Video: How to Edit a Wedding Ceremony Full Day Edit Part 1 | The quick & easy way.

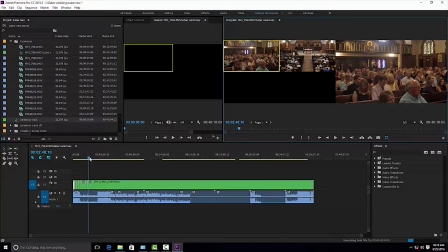Okay, you can always stop it and scrub through it. Okay, so we missed him come to the front.
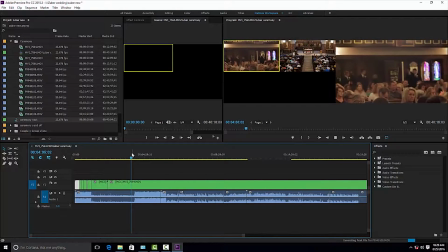Okay, so looks like right about now is when the groom came to the front and waited for the wedding party.
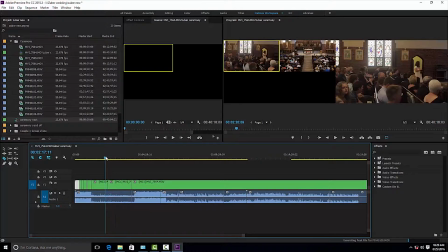So what I will do is, and I don't normally do this, but man, this was like 4 minutes. No one wants to watch that. Okay, after, I'm guessing that's his mom. After he walks his mom down, and I made that cut right here, nothing happened.
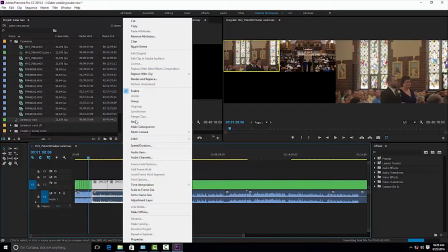So select all of that, right click, hit ripple delete, and it will move everything forward.
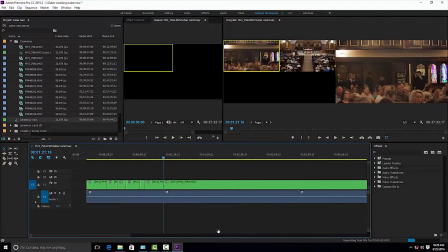Ripple delete is really, really good. Okay, so let's start back here.
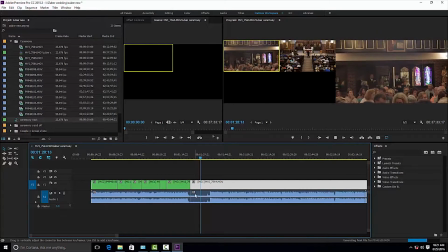The wedding party is getting ready. Let's see, he's walking. So I think let's start with this camera. That way we can see him walking. And I'm already looking at this camera.
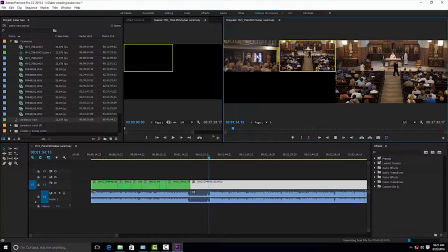And ready for when they start walking, I can switch to the edit.
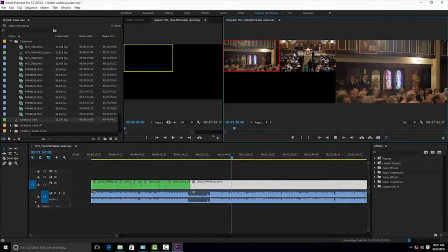Now both of these cameras look like they're exposed the same, saturation, everything is the same. Normally they're not, and I have to go in and tweak the clips before you nest them to make them match the other cameras.
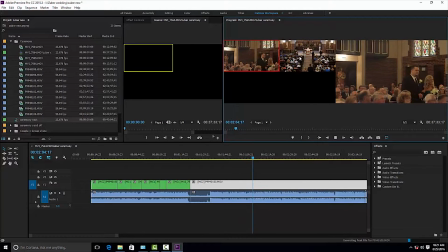But I didn't have to do that, otherwise there'll be an extra step as well.
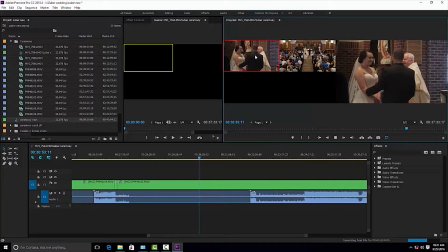And that's the important part, so we'll keep that close up. And as they walk down, we'll switch there. And we can stop it and scrub through. The wedding party leaves.
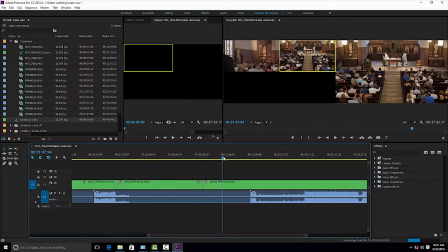Now, usually after that, no one cares to stick around and watch everyone else leave. So from that point, you can stop it. And that's the entire ceremony.